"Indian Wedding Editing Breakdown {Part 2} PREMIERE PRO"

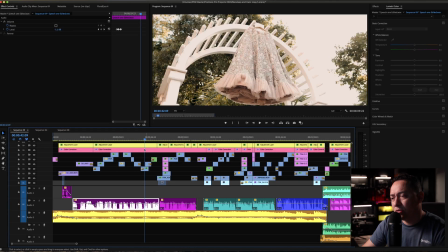0:00 now this is this is powerful guys you know this is the you know casting of the
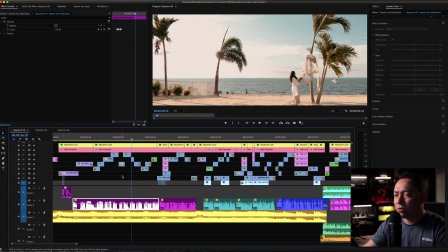0:04 bride and you know this guy is talking about you know how beautiful the wedding
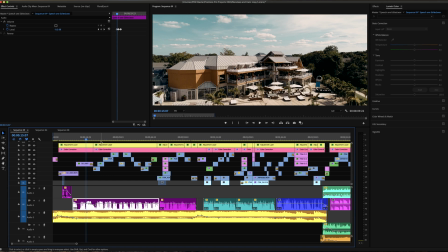0:09 is and then he start talking directly about the bride
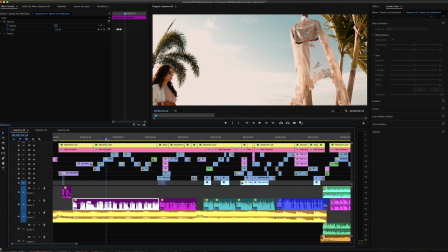0:14 and you know when you listen to that voiceover and you are looking at you know the images and you know you can tell that the footage is connected that's actually how you can connect other people that is watching your film and
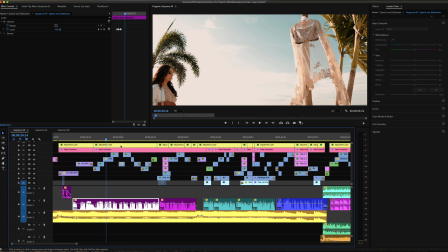0:29 because a you know everything matches everything makes sense again you
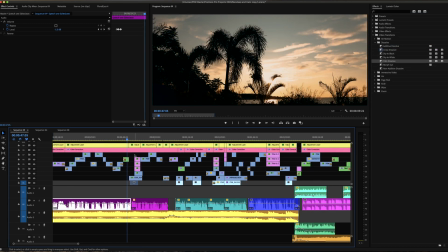0:34 know i'm establishing the scene uh you know with this beautiful you know sunset shot um i'm right after this shot what i'm doing is i'm
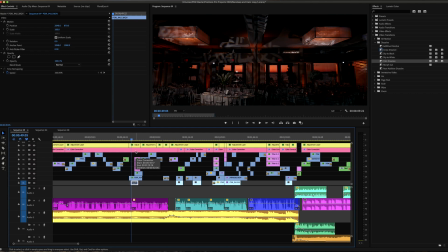0:45 going to the venue um just to show the decorations but at the same time you guys can tell that you can see you know the sunset going and over there so both shots are connected intentionally done so so people you know
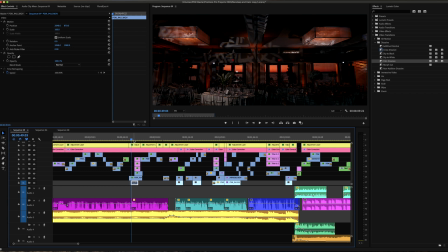1:02 a relate you know to to the footage that they are seeing and even just the short time that i've gotten to see then we go to this other beautiful shot
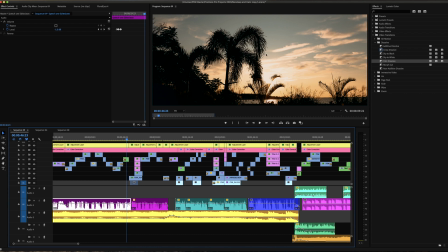1:14 and for this shot i'm using the 24 millimeter as well amazing lens i
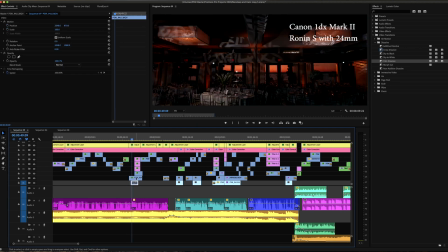1:19 love that lens and this is a 1635 this is a 1635 at 3.5 i'm using my lightings as well for this shot and right
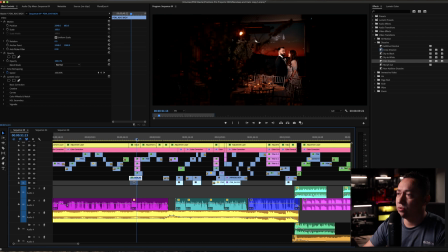1:36 after that shot i jumped to to this beautiful shot over here with the couple i told the couple to get really close to the window i really wanted to have you know like that sunset view which you
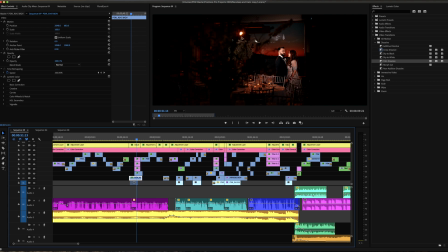1:50 know it looks gorgeous so in order to get this a shot i'm basically under exposing and i'm purpose and i'm exposing for the ambient light for the outdoor lighting so i can have you know that beautiful sunset and right over
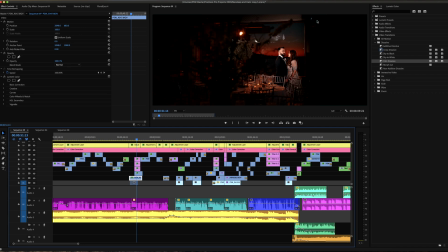2:08 here obviously it's not noticeable but right here i have my assistant with a practice light lighting the couple directly and that's how i got the shot so i'm showing decorations
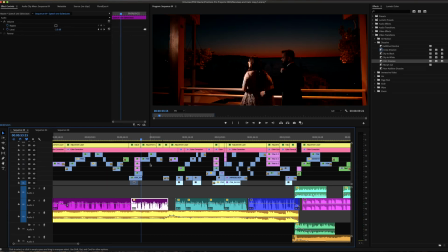2:24 all this is decoration this is another shot couple outside same thing exposing for the background i have my assistant right over here out of the frame lighting the bright
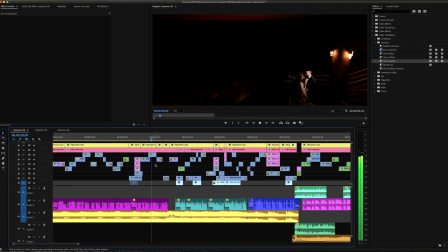2:37 i can see how much of a joy and blessing you are to our families and we're all very very grateful to know you and have spent this time together with you so thank you very much perfect
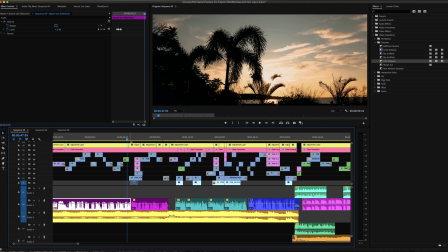2:50 but i don't know if you notice about every single shop that that i was you know
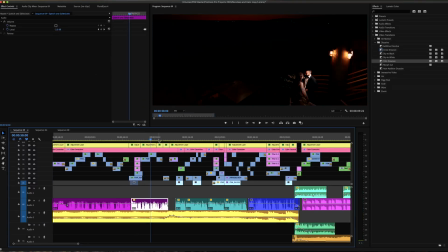2:55 showing it was sunset related it um you know uh and
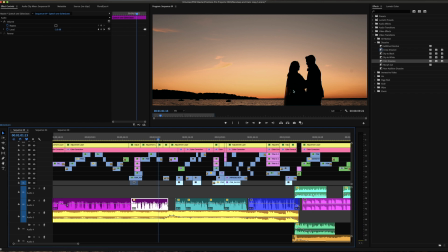3:02 i ended up with this again with the sunset outside
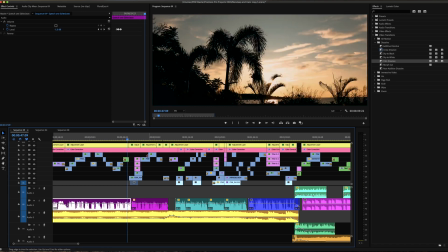3:06 and uh you know it's kind of like everything makes sense when you are putting these clips together right
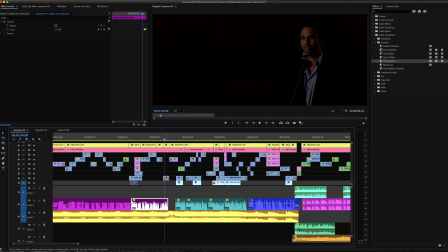3:12 at the very end it is good to always a review or whoever is talking so i left it for the very end i'm showing who is the person talking uh who is the person giving the speech sometimes you know i show the speaker at the beginning sometimes in the middle of the
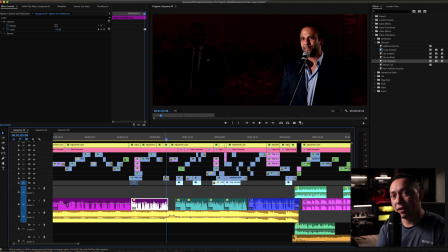3:31 speech or sometimes at the very end it doesn't matter honestly as long as you show the speaker because if you don't show the speaker it's gonna look a little weird because you never saw who was the person talking music
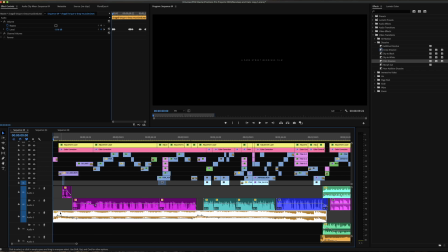3:45 wise and pretty much a pretty much using you know the same song for this whole part
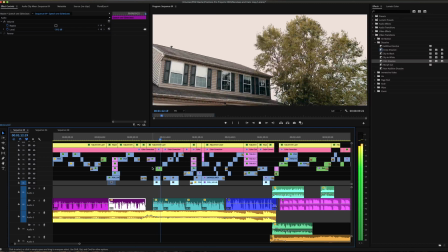3:58 Drone shot me and hunts have been doing a lot together lots of crying lots of laughing she's been there for me whenever I need her even if we're
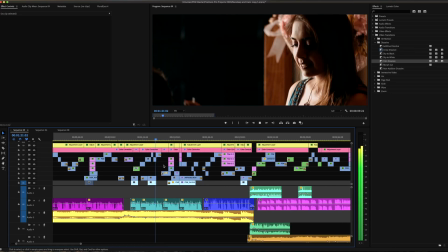4:06 really far away and you're gonna be further away now but I just know that we have that bond which won't change with distance um over
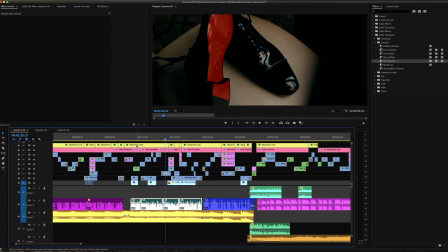4:14 the air okay guys so um so what's going on here uh i
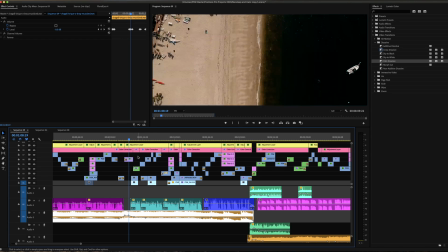4:20 started with this drone shot um i was basically just um like i
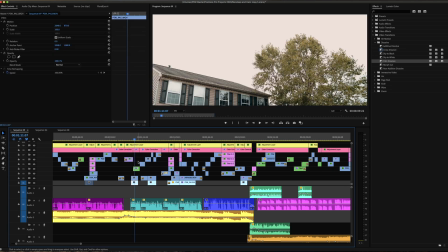4:27 say establishing the scene you know right after this location and jumping to you know to today's a house where the bride was having the head not done this
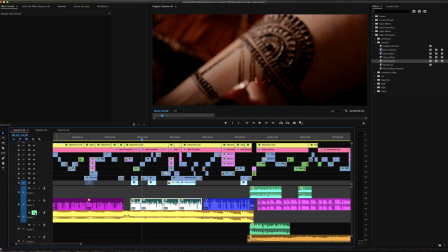4:40 was you are different date so i'm showing the bride you know having the henna down um and like i said you know this uh you know when you gotta try to incorporate all the footage that you
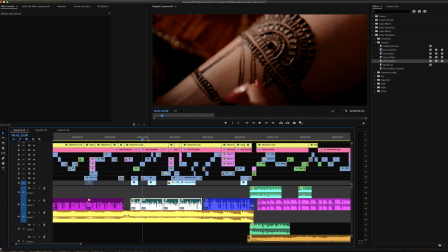4:55 get from each day so you can actually be able to tell the story and that's one of the beauty when you are shooting indian what is because you know at the end you are going to end that with a lot of content a lot of footage and you know all that footage is going to be really helpful for you to tell the story to create something really cinematic to
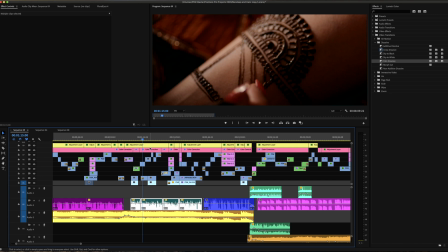5:13 create something really interesting and that's that's what's going on here you know i'm showing how the henna is done over here and again like i said before when i'm shooting something like this i'm always going to get different
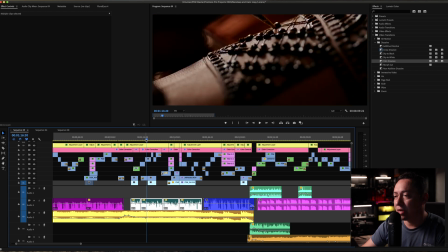5:25 angles different shots just to be creative you know i like to get these close-ups kind of shots when i'm shooting the henna uh you know i
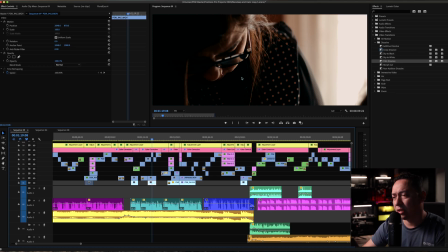5:35 like to show you know who is the person you know actually uh doing it
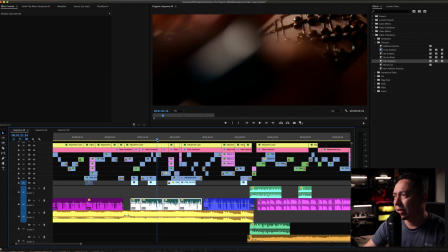5:41 um so you know that that kind of that kind of shot really helps you
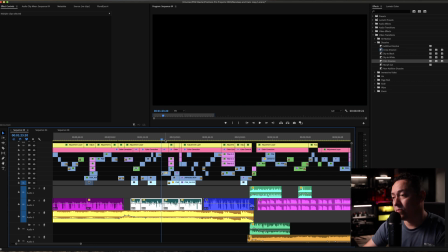5:47 know when you are a you know building the story uh right after this uh if you guys notice uh at
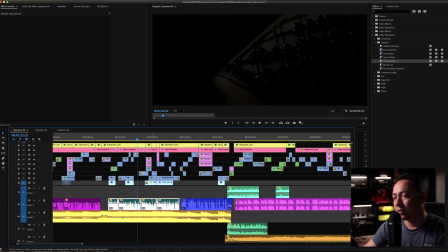5:58 the same time there is you know a speech going on uh the following shots are going to match part of the speech that is going on in the background
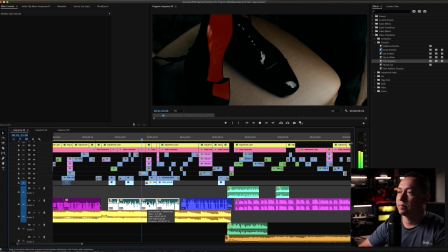6:09 change with distance um over the year hans and i have always talked about our ideal men
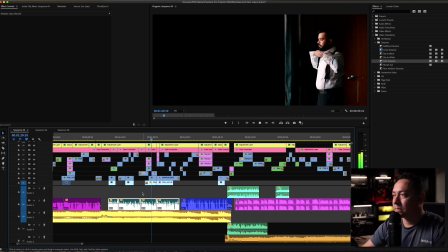6:15 and when she started talking about you mandib i just knew you um over the year hans and i have always talked about our ideal men and when she started talking about you mandib i just knew you were perfect for